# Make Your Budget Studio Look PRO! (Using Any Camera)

That's why photographers like to shoot when the sun is a little bit lower or in like golden hour because the light is soft and much better looking on the face. The other thing is that the light is going to come down a bit so instead of it being directly
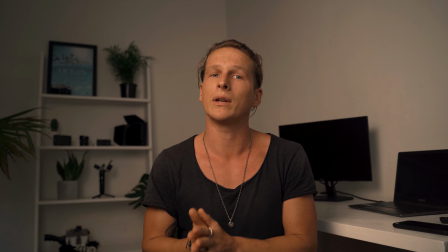4:23 above you what I like to do is have it 45 degrees off to the side and 45 degrees up. That makes a nice light coming in onto the side of my face.
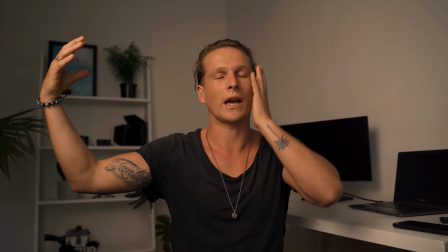4:31 It's creating some shadow on this face a couple of other things to keep in mind when doing this if you guys want to change your lighting set up a little bit
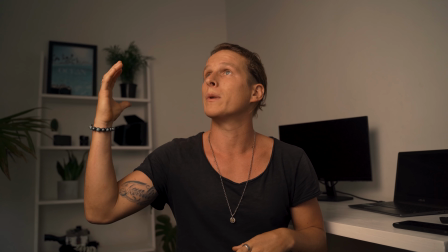4:37 depending on your taste is if you wrap the light around this side a little bit more it's going to create more shadow
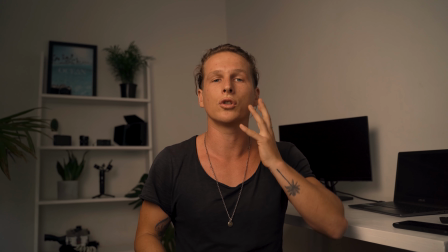4:44 on this side which is going to be a bit more of a moody look and like a more cinematic look if that's what you want for
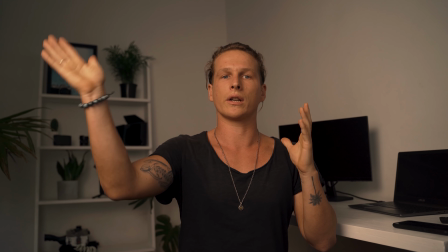4:50 me I like it kind of there I don't like my studio to be too dark it's kind of like a daylight set up so I have not too much shadow on this side another thing that you guys can try to do is if you want even less shadow than this it's a good idea not to come past that 45 degree mark because it's just gonna be flattened onto your face but what you can do is get something like a full light that will go just over here and light up this side of your face a little bit otherwise you can even get a bounce board or something like that for me this is perfect just the one lighting setup is good enough there's a few other things that you guys can look out for when setting up your lighting to help make it look just a little bit better the first thing I would suggest is always looking through your camera to see how your lighting looks because it's going to look very different through your camera and lens than it would to you in real life so you can either get a monitor set up to make sure that what you're filming is looking the way you want it or you can get a friend to help you out that can come stand in and you can shape the light the way you want it to be a couple of things that
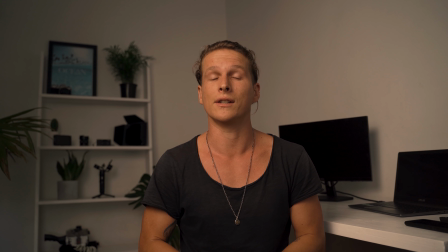5:45 you guys want to look out for is to have this shadow under the chin that helps to make the person look a lot better and the other thing is if you can create a little triangle on this side of your face that is a common lighting setup is often used in like actual
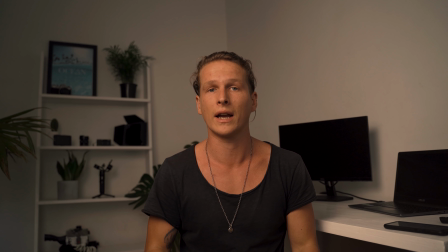6:00 cinema and stuff and if you've got those two things along with soft light your video should be looking pretty good already the last thing we're going to do now is quickly change our white balance so that it's not too yellow or too blue it looks just right and that's really important and something
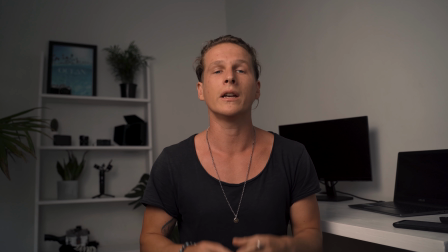6:14 that's often overlooked way better now our studio is looking almost how it should and this would definitely be possible and you could fully shoot a video like this we're going to do couple of other small little changes and i'm gonna give you guys a couple of other little tricks and hints to make it look even better and a couple of other things that i've done here to help make this look very like visually pleasing so let's get into
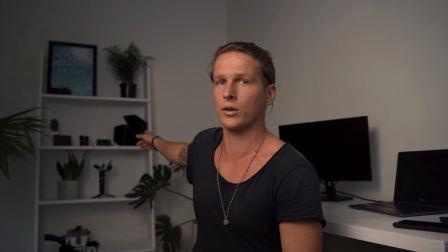6:36 those the first thing that i want to mention is one more thing about lighting and that is a practical light basically that's a light that's in the
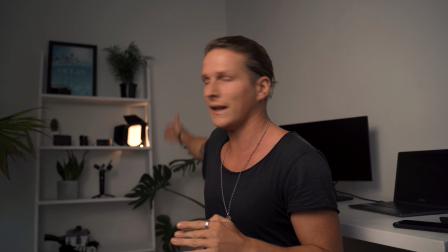6:43 background that you can see in the frame i have one set up over there that i'm going to turn on now and i'll show you guys what i'm talking about so now i have my practical light turned on.
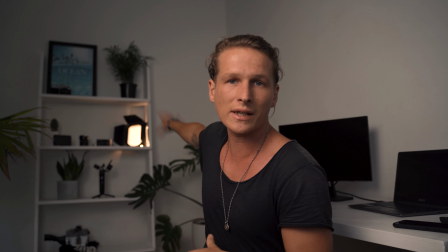6:52 There's a couple of things that this does that I really like. The first and main thing being that it creates more depth in our shot by adding that another layer of light.
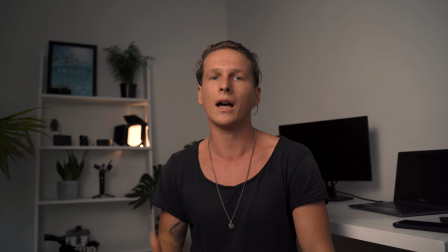7:00 So you need to think about light in like pockets. I'm the first pocket of light and then we have a separate pocket of light that's that practical light and that background light.
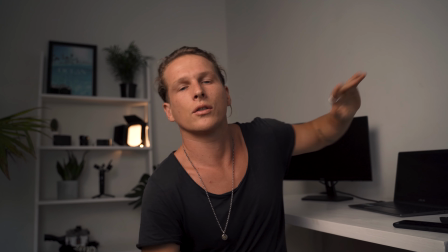7:09 That light is set in a much warmer tone than our main light and that's a really awesome way to bring in some color into the background.